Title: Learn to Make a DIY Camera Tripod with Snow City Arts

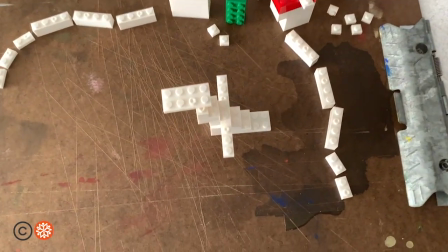752s
It could be from up high, like bird's eye view, or from down below, like worm's eye view.
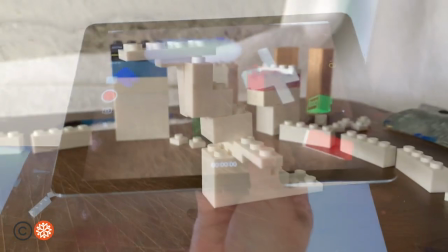761s
Choose your angle and place your tripod on a still surface there.
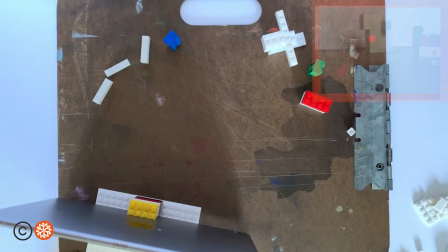769s
next think about your frame what do you want to see in your camera do
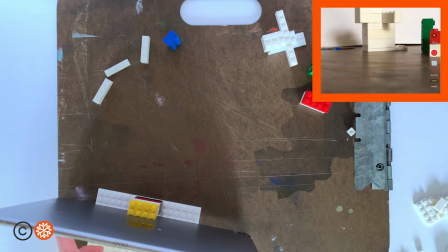776s
you want to zoom in or out some devices will allow you to do this you can see what will be in your frame through the viewfinder which is also
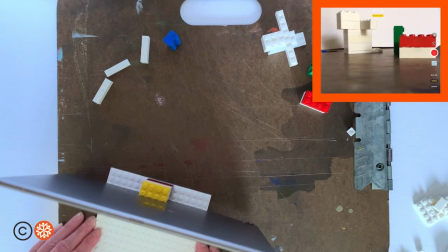788s
the screen for iOS devices set your lighting and focus
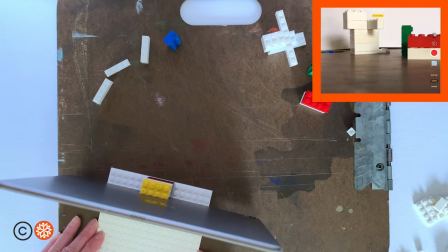794s
by holding your finger on the screen until you see AEAF lock.
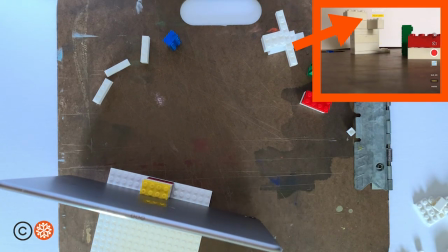800s
This means auto exposure and auto focus is locked and your lighting will not change throughout your filming.
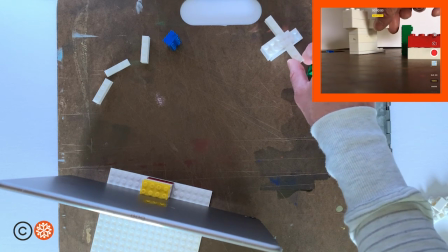811s
Lastly, try panning with your tripod.
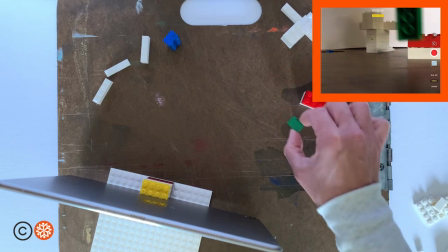819s
Keeping your base flat on the surface, try rotating your tripod to the left and to the right.
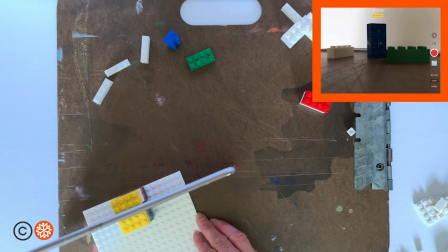826s
This is a good technique to capture movement of a subject, like someone walking into a room without losing focus.
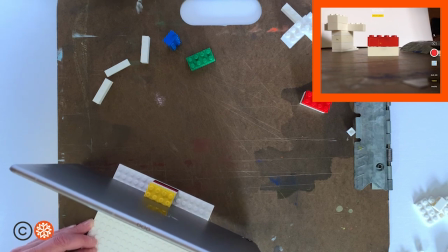835s
Or giving your viewer more context of the environment, more information about where your scene is taking place.
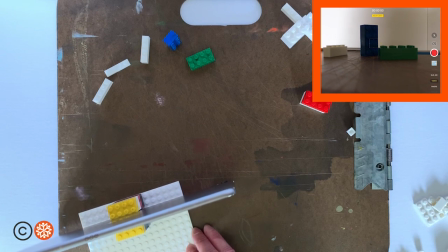845s
Now that you have learned a few techniques of what you can do with your tripod, experiment with your own ideas.
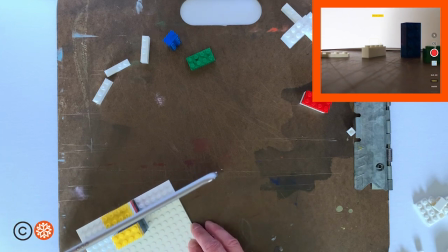853s
Make your own mini movies or capture still photographs of your own making.
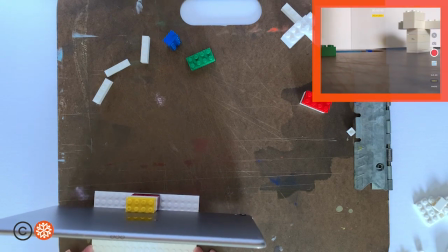860s
Now that you have built your own tripod,
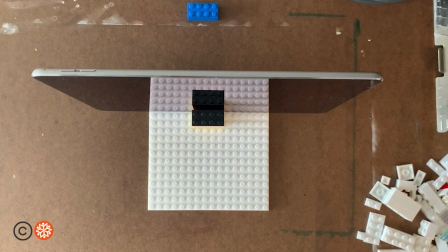863s
I encourage you to check out other Snow City art videos that will teach you techniques of animation,
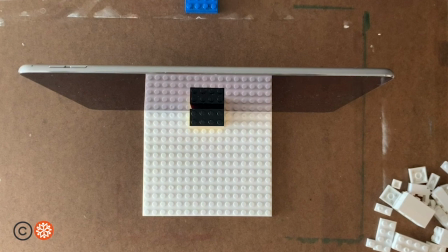873s
claymation, stop motion videos, and photography.
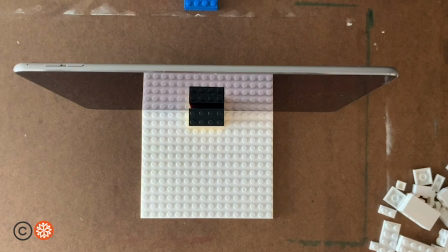880s
Good job today. Thanks for letting me stop by to make art with you today.
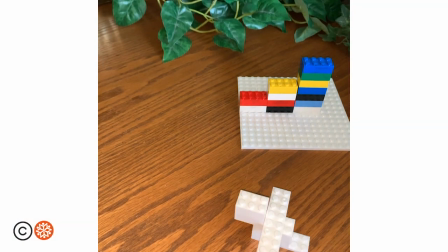888s
Maybe I will see you again soon. Until then, keep creating.